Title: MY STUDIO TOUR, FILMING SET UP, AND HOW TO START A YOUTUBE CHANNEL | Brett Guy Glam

Hi everyone and welcome back to my channel. Today's video we're kind of stepping a little bit away from the typical makeup routine that we normally do and as you can see from the title we're going to be doing the first installment of which is going to be either a four or five part series all about YouTube. Everything it takes to get from idea to video and everything in between. I'm going to go through technology and my setup and my storage and how I film and thumbnails and all of that fun stuff at some point along the way and I am going to create a playlist and I'm going to link that right here. So once all the videos are up, you can kind of find them all in one place. So if that's something you're into, make sure to keep on watching and please don't forget to subscribe because I do upload three times a week. That is the best way to stay up to date on all the fun stuff I'm posting. Also, make sure to leave a comment down below with what questions you have specifically because this is only part one and there's going to be a bunch more. More importantly, I will make sure to respond to you guys in the comment section if there is anything that any of these videos overlook. So without further ado, let's jump right into the video.
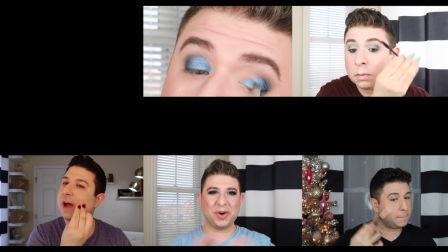All right so today's video is going to be majorly focused on my setup. So we're going to talk about my computer, my camera, the lighting, everything it takes to get to the point where I'm ready to sit down and film a video. Some of the other videos are going to be on content curation, my studio tour, which might actually be in this video, haven't decided yet, filming 101, so how we actually do what I'm doing, and then we're going to be going through some tips and tricks on how to make sure that your YouTube video is not obnoxiously redundant because something I have found especially 200 plus videos in is I can start ranting and how I edit is how I kind of dumb it down to the point where I can post it without feeling like I ranted for six hours so as I said today is gonna be on the setup itself so we're gonna insert some b-roll I do have Brandon over there doing some random candids and pictures and videos as we're filming this just so I can kind of cut some pictures together. But first thing I'm going to talk about is going to be lighting because unfortunately lighting is not always the most possible thing to grapple with. So I personally hate filming with natural light. I know there's a lot of people who can post up in front of a window and call it a day. For me lighting shifts and this is a makeup channel so for me I kind of need consistent lighting.
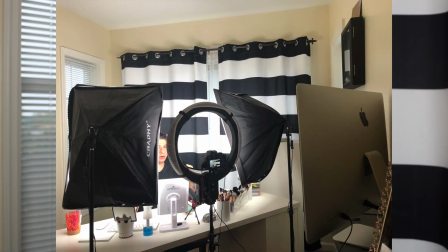2:18 So I actually have a ring light and two box lights right here. I'm going to give you guys a quick little b-roll of what that looks like. The reason that I need all three of these lights is because of how it balances the face.
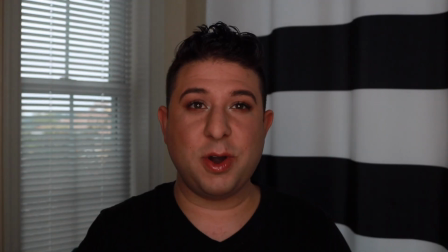2:32 So Brandon if you don't mind just shutting off the box lights first. So just filming with a ring light even if I turn this up to full blast
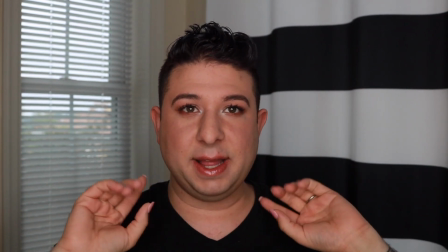2:40 all this does is cause like you can see my highlight is kind of coming forward a little bit.
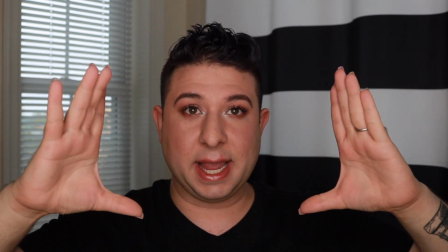2:45 All this is doing is providing lighting on the center subject.
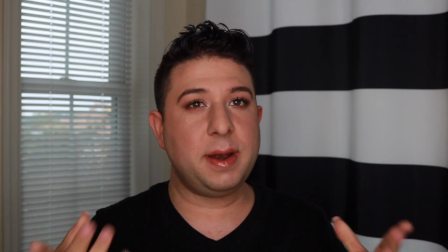2:50 This is causing me to be illuminated but not enough to where you're really getting the full effect.
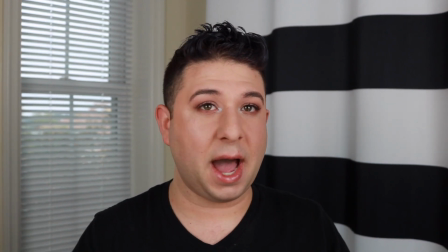2:55 This is just box lights with no ring light. As you can see I am illuminated and I look like I am the subject of what we are looking at.
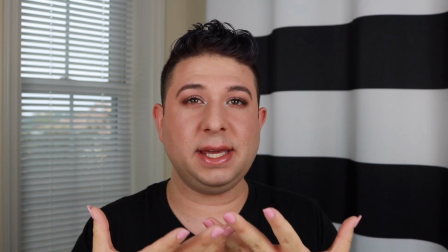3:04 However my highlights are a little bit less intense and you really get this dullness of the quality of footage.
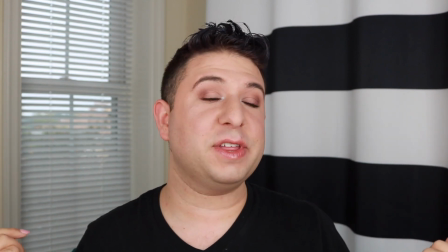3:12 Once the ring light is back on everything is illuminated. Everything looks bright. It's really easy to watch and look at.
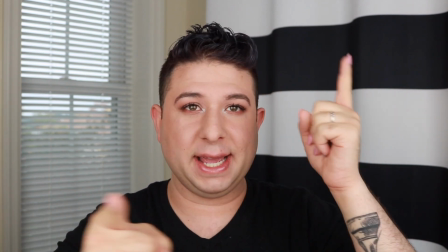3:18 Plus every time I turn the way the lighting is set up helps to make everything come forward.
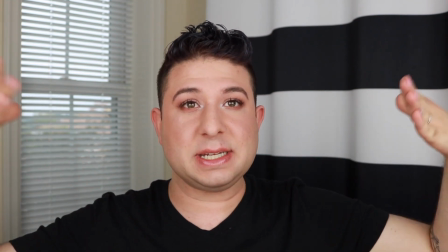3:23 The reason my box lights are on the side is this is what we're calling fill light. So what this is is it's giving me a sideways light so that way there's no shadows on my face.
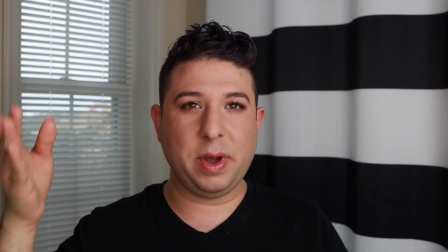3:32 Can you just shut off this light please? You see how when there's light coming from one side of my face it causes a shadow everywhere else? This window behind me is horrible for making that shadow happen. So that's one of the issues I have with natural light.
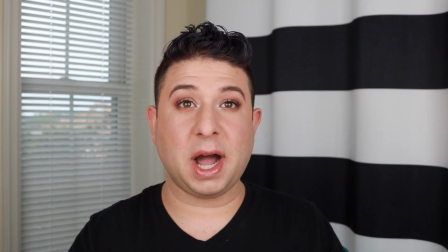3:47 You can put it back on please. When I have natural light, I'm constantly fighting moving lighting and shadows on the face.
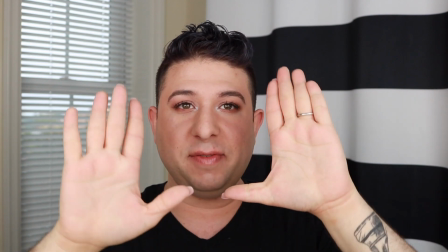3:53 By illuminating from the sides and the front, even if I put like my hand in front of my face, there is still enough light coming from all of the other sources that it doesn't cause any shadows on the face. All of the equipment I use today is going to be listed down below.